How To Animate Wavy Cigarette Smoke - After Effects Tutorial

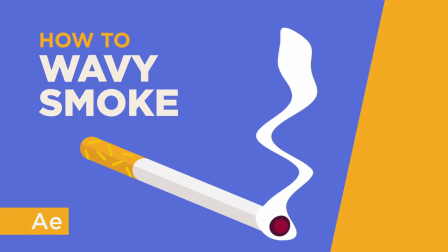[0:00]
Hi, my name is Oliver, and in this tutorial I'll be teaching you how to create cool wavy smoke in After Effects.
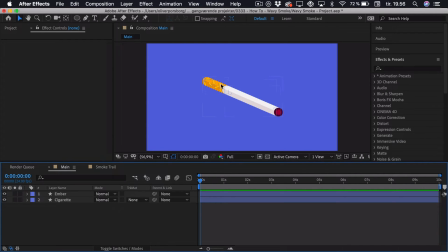[0:06]
Now, as a preparation, I have illustrated this cigarette in Illustrator and simply imported it into After Effects. This will sort of serve as the prop, and I will create the smoke coming out of the end of the cigarette. So, to get started, we'll be creating the smoke trail, the simple version of it, before applying any effects.
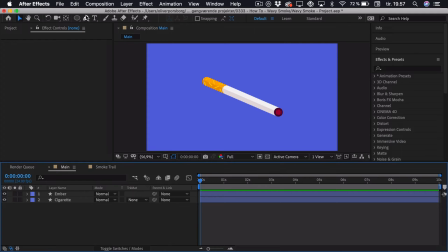[0:24]
So to do this, we're going to use the pen tool, select it up here, simply press G. Now what I want is sort of a circle around this end of the cigarette and then a narrow trail going up into the sky.
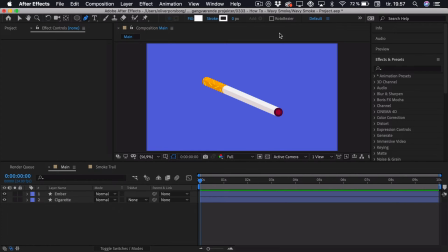[0:39]
Now we won't be illustrating any of the waves, we'll just make it straight and we'll let the effects do the work. So if we just click and drag, can adjust the anchor points to our liking. So sort of create this circle, make it go up into this narrow trail,
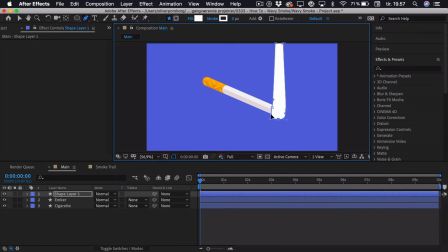[0:59]
then down again and end it. So we can just adjust the points to our liking, and this we can also change later, so it doesn't really matter that much, but this is sort of the main shape that I want for the smoke trail.
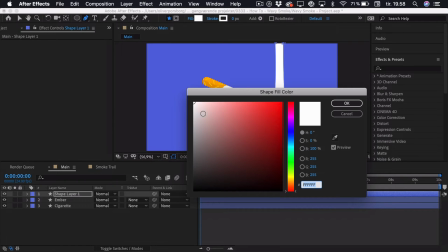[1:15]
Now I'm using the white color, and you can change this to whatever you like, but this sort of works well with my color palette.
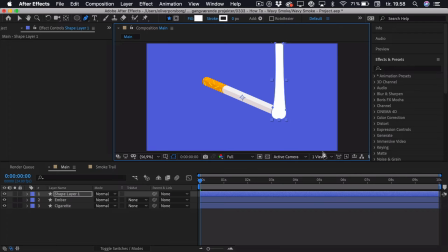[1:23]
So to move on, we'll be applying an effect called Wave Warp. So just go to the Effects and Presets tab, search for Wave Warp, drag it onto the smoke trail. Now to make things easier for ourselves, we can just press Enter and rename this to Smoke Trail, like that.
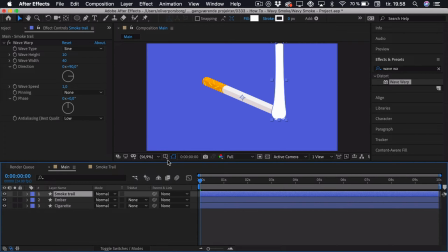[1:41]
Now there's a few settings that we'll be tweaking, and the most important one is the wave height and the wave width. But to get started, we're actually going to adjust the direction, because as you can see right now, the waves are in the wrong direction. So go into the direction, just change this to 0.
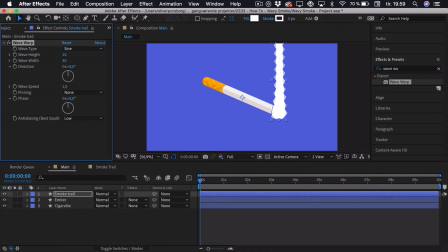[2:00]
Now you can see this looks pretty extreme, but we're just going to alter the height and width to sort of fix this. So if we try and drag these out, you can see that the width just changes sort of the amount of waves.
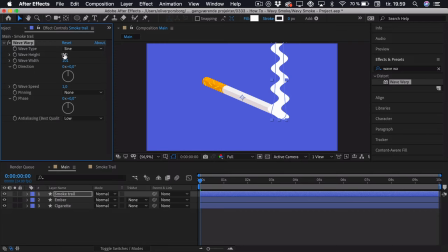[2:14]
And then we have the height that changes how wide it is. So we'll just play around with this until we get something that we'd like. So perhaps that's something like this. Now, if we try and play this back, you can see that there's a few problems occurring.
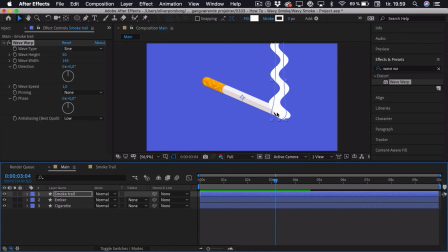[2:33]
Now, the first one is that the bottom part isn't really pinned to the cigarette, so it looks like it's not coming out of the cigarette at all. And the second one is that the speed is way too high. So the speed is quite simple to fix, actually. We'll just go to the wave speed and change it to something like half, so maybe 0.5.
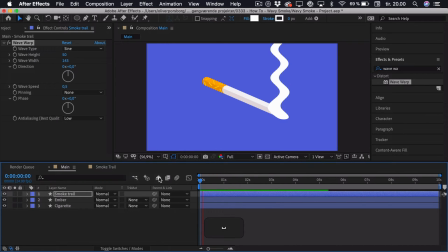[2:53]
Now if we play it back again, you can see that this looks a lot more like smoke. So to change the pinning, we actually have the setting called pinning,
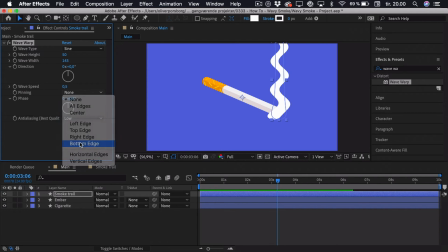[3:03]
and we can go and select the bottom edge, but the thing is that it actually has to be close to the bottom edge, and if we move it away, you can see that this sort of happens, but then it's not a part of the cigarette.
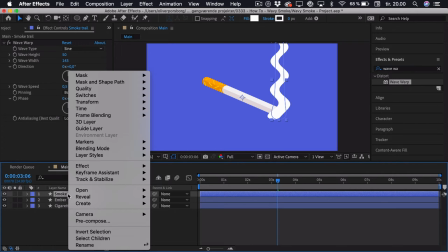[3:17]
So what we're going to do is right click the smoke trail, click pre-compose, and just call it smoke trail.
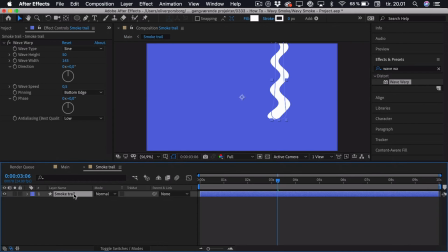[3:24]
So if we double click the composition, we get into it, and we actually have the smoke trail here. We can just select it and drag it all the way down to the bottom, and now it should pin properly, as you can see.
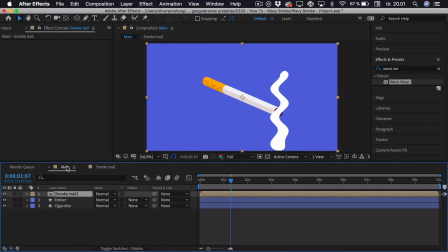[3:38]
But then if we go back to the main composition, you can see that it's not aligned properly with the cigarette. So we can just drag the smoke up to align it, and it's all perfect again. So let's go into the smoke trail pre-composition again and adjust some settings.
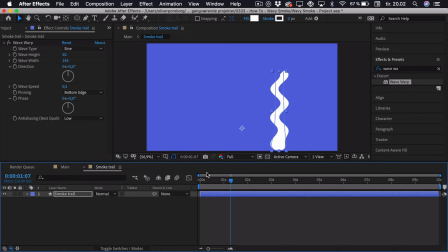[3:52]
Now this wave actually looks pretty mechanic or robotic, you could say. It doesn't really look that organic, because it's the same motion happening over and over again. But there's a way we can fix this.